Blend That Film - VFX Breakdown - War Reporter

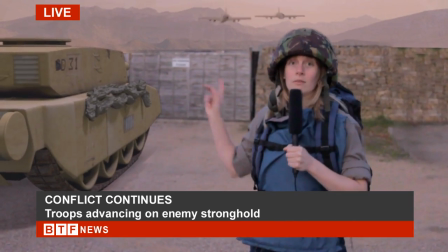So let's take a look at the breakdown of the full effect that was used in the last episode. First up we filmed the shot in a gravel covered car park at the back of the local village hall,
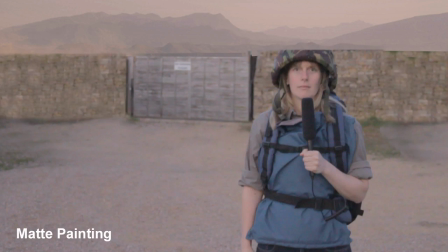then using a frame from the video I created a matte painting of the desert background.
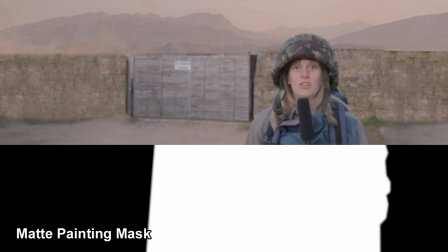I combined the video and the matte painting using a mask created with the roto beger tool and an alpha over node.
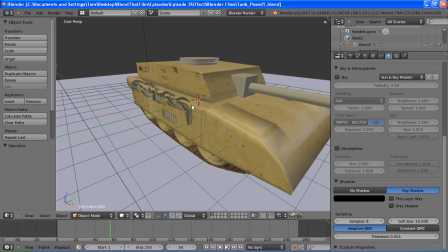Next step was to model out a tank or something that resembles a tank anyway, and then was rendered out to a ping file.
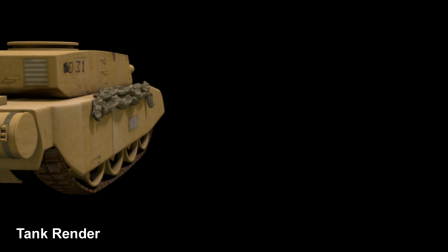This was then given some blurring, some noise and some color correction to try and help it to blend into the scene.
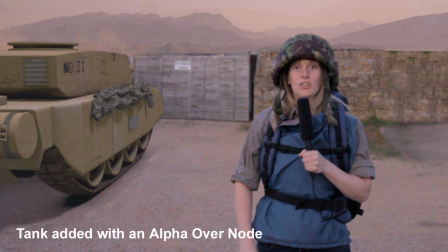I then modelled out some simple jets, nothing fancy really, no textures or anything because they're going to be going so fast it shouldn't matter.
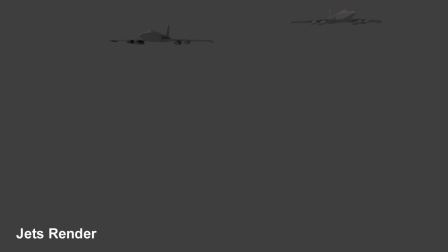And then these were animated out to a ping sequence, again that was combined with an alpha overnode, a bit of blurring and color correction.
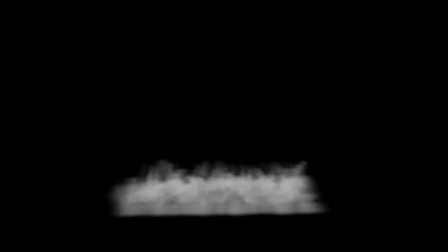I then created a smoke simulation of the dust which went towards the camera and I did
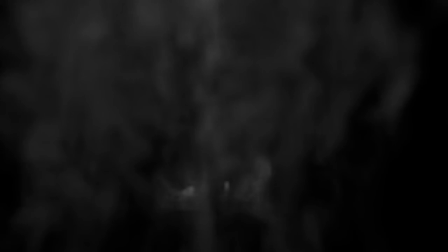two instances of this and they were set at different timings and create a nice
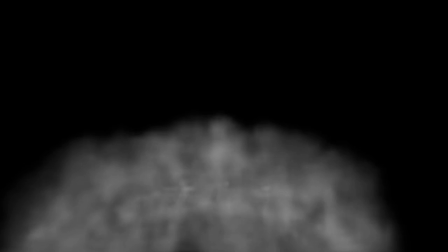engulfment and then these were then multiplied over the
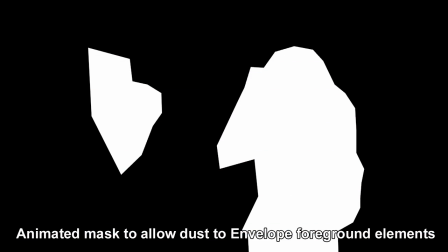image finally I created the mask for the dust so when the foreground elements were hit by the dust they sort of got enveloped by it
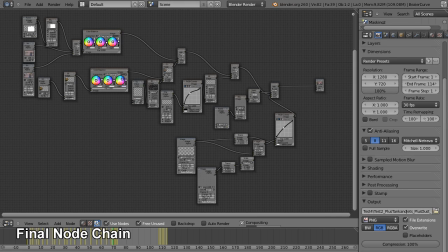and and then that's it really so here's a look at the final node chain and as you can see it's quite complex but it's not too bad if you consider if you took it turned it on side it would look just
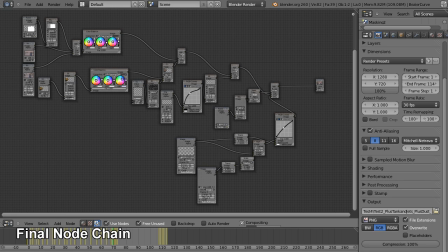like a bunch of layers really in Photoshop or something along those lines and here we have the final effect again so
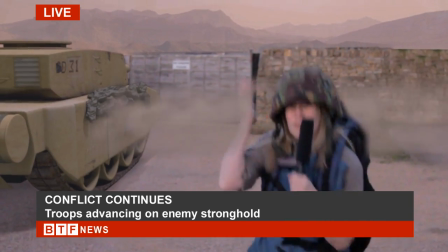you can see this effect in the last episode of Blend Up Film which if you click on the annotation you'll be able to go straight to that video thanks very much for
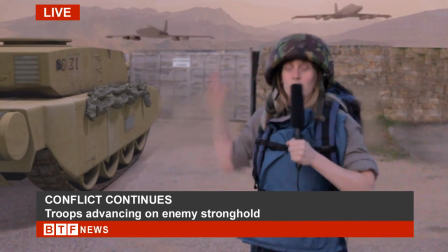watching